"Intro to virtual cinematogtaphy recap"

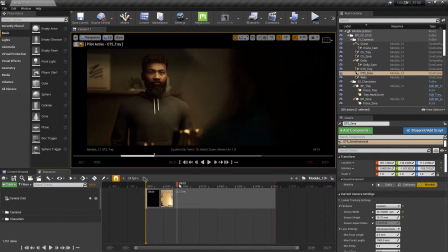[12:22]
And finally, you could add some handheld too if you wanted to. But for now, I'm just going to add these in.
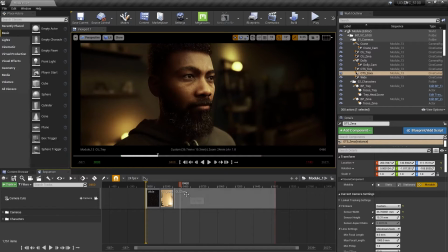[12:29]
So we just cut away, going to our camera cuts here, where we went on a wide to Ziva, to Trey. Maybe now we cut back to Ziva on her OTS.
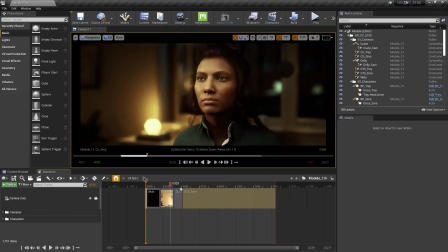[12:40]
So we'll go to OTS Ziva's here, create that camera shot, and we'll have to adjust the keyframe. Actually, let's drag these out. They're a little bit long.
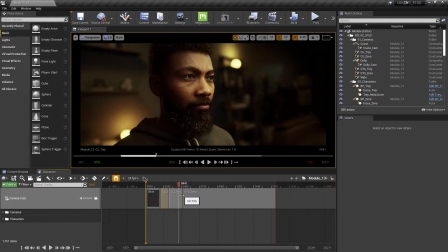[12:48]
Let's maybe bring in his this way, and we'll just make these a little quicker cuts, right?
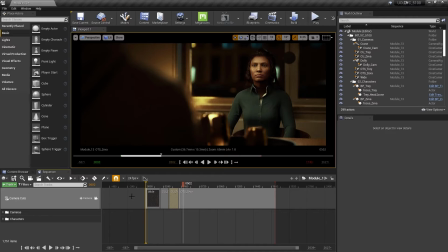[12:55]
So they're on Trey, pushing in on Ziva on her OTS, and then right around here we can go to OTS Trey.
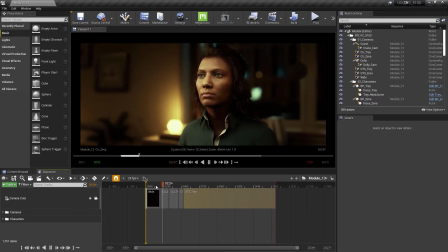[13:02]
See how that handheld gives it a lot of life too, and just so subtle,
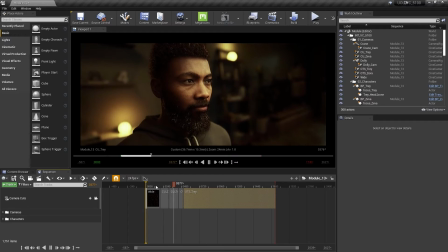[13:06]
but it just makes it much more organic feeling compared to these 2 shots that we just added, the Trey and
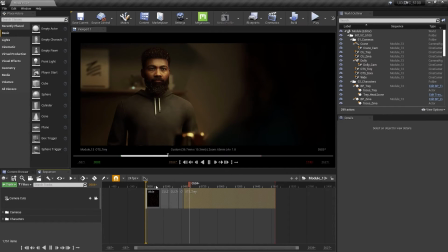[13:14]
Ziva OTS. There's movement, but there's not enough life to it. All right, so that's pretty good. I'm just going to make those 2 moves a little faster.
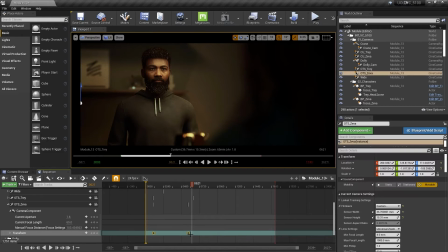[13:24]
As you can see, we should just move these 2 over this way so we can feel it.
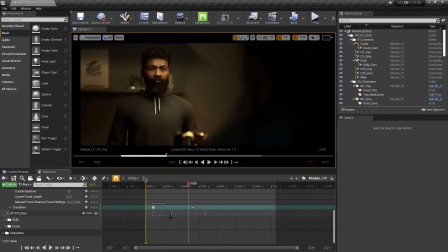[13:30]
And so that's under OTS Ziva. And then the one for Trey, we'll move those over as well, just so we can see those 2 moves a little bit better. Something like that. We can even make them a little faster too by just dragging those keyframes in.
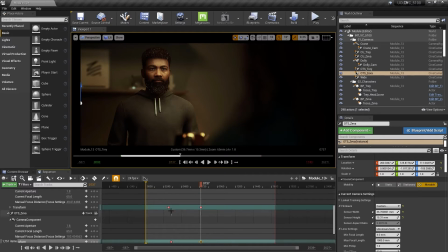[13:44]
Why not keep them all in the same boat? All right, let's see how those feel.
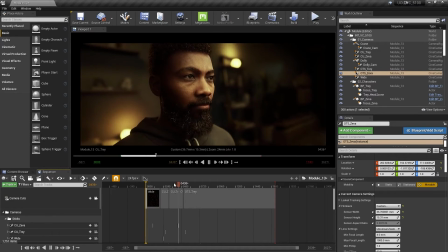[13:50]
Pushing in on Trey, OTS on Ziva, OTS on Trey.
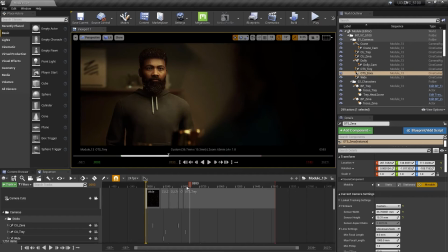[13:55]
And then just for fun, we'll add one last wide,
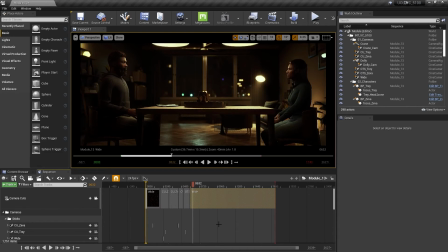[14:00]
and maybe we'll even back out on the wide just so we can we're kind of pulling away from the scene. The scene is over, and so we'll pull out from that. So let's go to our wide. We have our 2 keyframes here. What we can do is we can add another keyframe here, and I'm going to actually scroll it back a little bit.
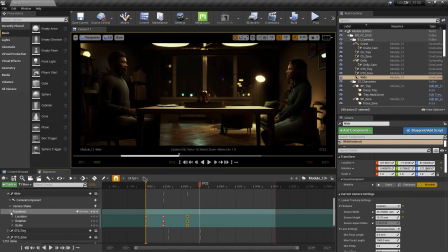[14:18]
And for here, we're going to just back out the camera. Actually, since we want it to be a pretty slow move, we can go all the way to maybe 1200 frames. And on our location, remember, we're going to just hit X. We're going to back it out to where we were before,
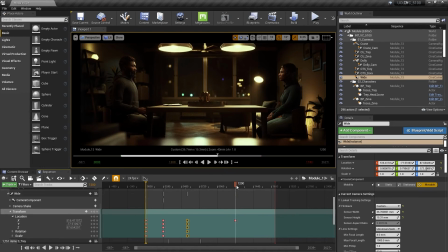[14:34]
somewhere in this vicinity here. Let's take a look. Now we're 2 close-ups.
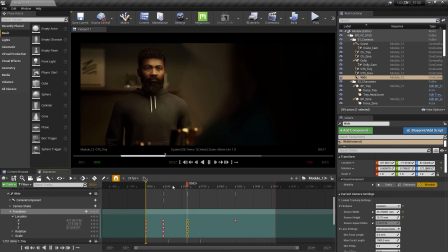[14:39]
Push in on Ziva, push in on Trey. So we'll go ahead and make this a little bit faster.
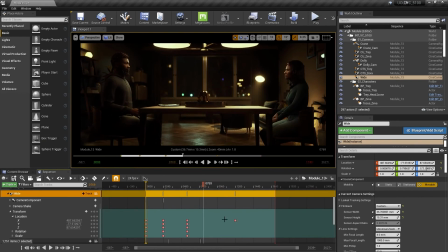[14:46]
It's just a little too slow here. So let's move this keyframe all the way down to this area over here. Let's take a look at that. Yeah, great. That feels pretty good. And if we want that kind of handheld move, again, for this section right here, we can also do that.
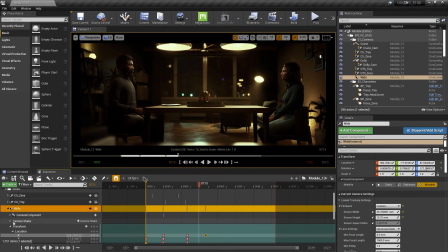[15:01]
So we have our camera shakes under our wide. We have all four right here.
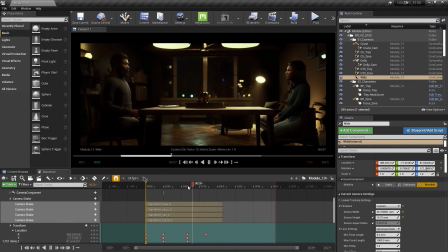[15:06]
We can just drag these so that it encompasses that area as well. Saying goodbye to the scene and cut. Great. All right, guys. Well, that's about it.
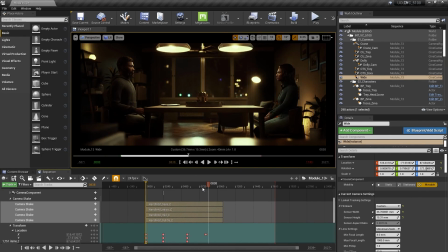[15:17]
That pretty much wraps up this course on cinematic realism for the Cine Camera Actor inside of Unreal Engine.
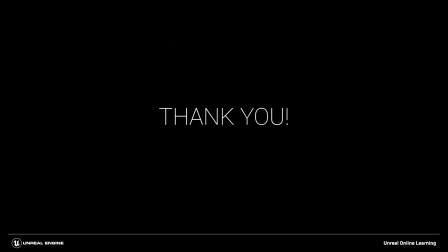[15:24]
I hope you guys enjoyed it. I hope you've learned some stuff.